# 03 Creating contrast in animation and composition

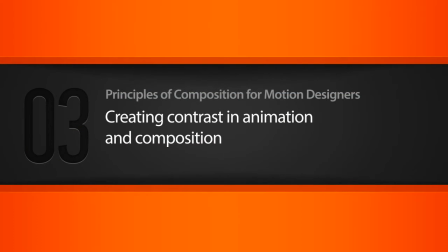[0:02]
In this lesson, we will learn how contrast as a principle of composition not only relates to the way that colors and values interact, but also how contrast is an important part of maintaining interesting animations.
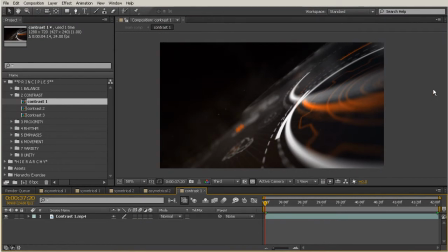[0:19]
Okay, so just to get an idea of what we're talking about when we say contrast. Contrast is created by using elements that conflict with one another. Now, often contrast is created using complementary colors or extremely light and dark values.
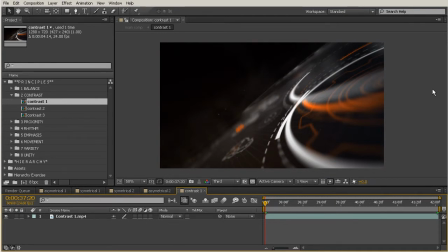[0:34]
And contrast creates interest in a piece that often draws your eye to certain areas. And it's really just used to make an image more visually appealing. So in this particular example that you're seeing here, this is one of the most common things that you think of when contrast.
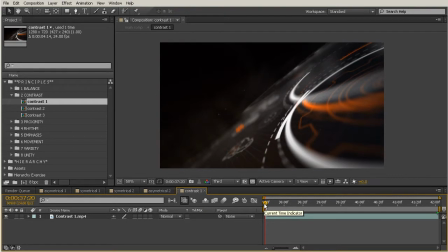[0:51]
A lot of time when we talk about contrast, people are just referring to the light and dark, even though it can mean a lot more things than just that. So kind of as I scrub forward here, you'll notice that the shot kind of starts out where it feels a little bit contrasty because we have all of these lights over here on the right,
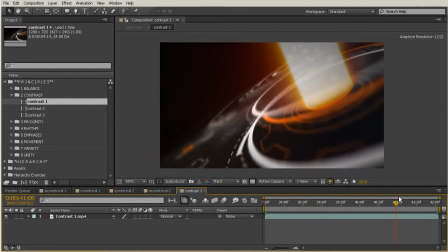[1:08]
but then it becomes a lot more contrasted once we
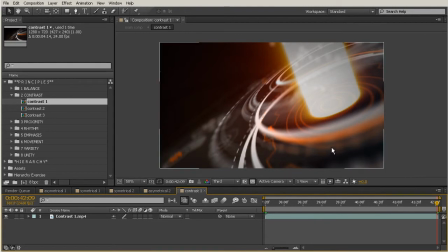[1:13]
move to the end of our timeline and we have this element here on the right. Now we have really a lot of elements that are contrasting besides just the color in this animation. We have these spinning circles, but then we also have this straight line.
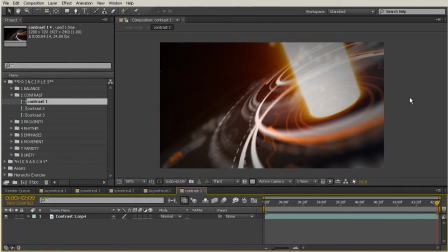[1:30]
So there's contrast in our shapes as well as our values. Now, one of the things I want to point out with this particular composition here is that it is using the rule of thirds. So let's talk about what that means.
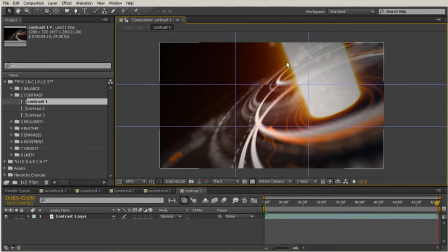[1:45]
And I'm going to go ahead and turn on my guides so that you can see these rulers that I have here. So an image should be imagined as divided into 9 equal parts by 2 equally spaced horizontal and 2 equally spaced vertical lines.
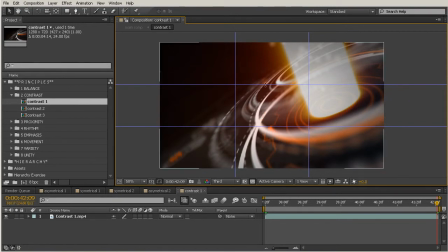[2:04]
So when we're talking about the rule of thirds, you're using a grid that looks like this over the top of your image. So things that are important compositional elements should be placed along these lines or their intersections. So you can clearly see that this element that we have here on the right is
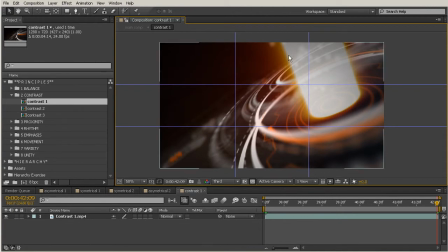[2:23]
placed all along the intersections and really this vertical line that you see here. So most of this area of our composition is taken up here on the right. And then this area here on the left feels a lot more just like negative space.
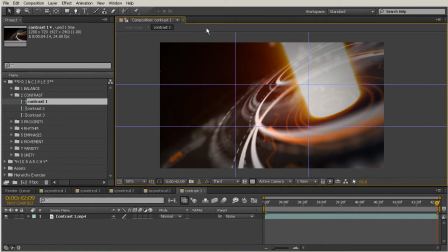[2:39]
So whenever you are using this rule of thirds, it usually provides more visual interest than just placing images smack in the middle. Now, earlier we talked about the balance of a composition and how you can just
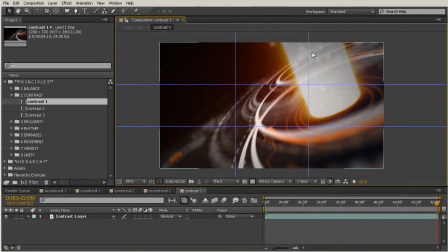[2:55]
put 2 elements side by side or even just one element and it has that symmetry. So it doesn't always mean that if you're using the rule of thirds, your composition is going to be the most interesting thing it could ever be, or that if you're using something really symmetrical that it's going to be boring.
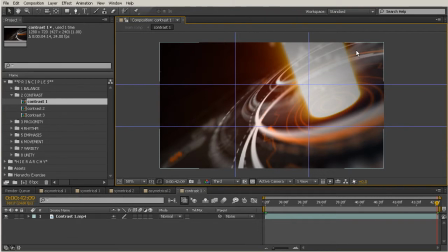[3:14]
In fact, sometimes, and especially in motion design, putting things right in the middle of the composition can be more appealing simply because too many elements can begin to put a viewer into sensory overload. So just take it with a grain of salt whenever you think about using the rule of thirds.
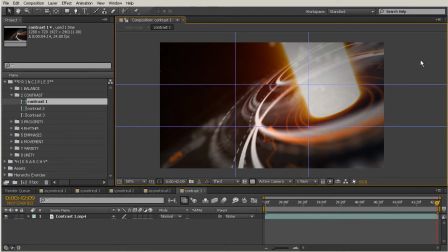[3:32]
Is it the best thing for your shot? Sometimes it can be, and sometimes it actually might feel off balance to be using it. In this particular situation, I feel like it works really nicely just because of the elements that we're using here.
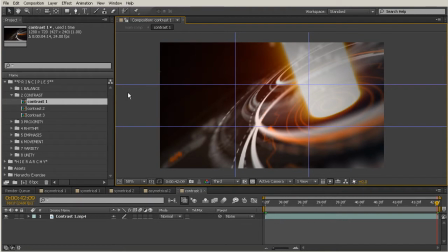[3:47]
So let's also talk about contrast with our animation. So I'm going to move over here to our second example.
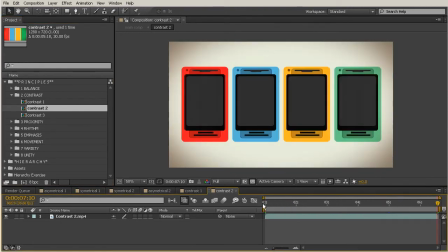[3:54]
So double click that composition. And I'm just going to scrub through here and talk a little bit about the contrast we have going on in this comp.
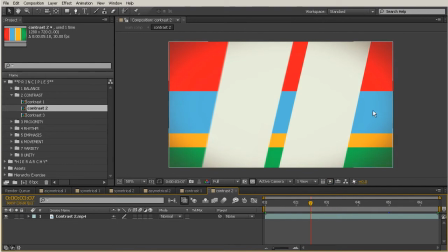[4:03]
Now, obviously, you have a lot of contrast with the colors, but we talked about that a little bit in our last example.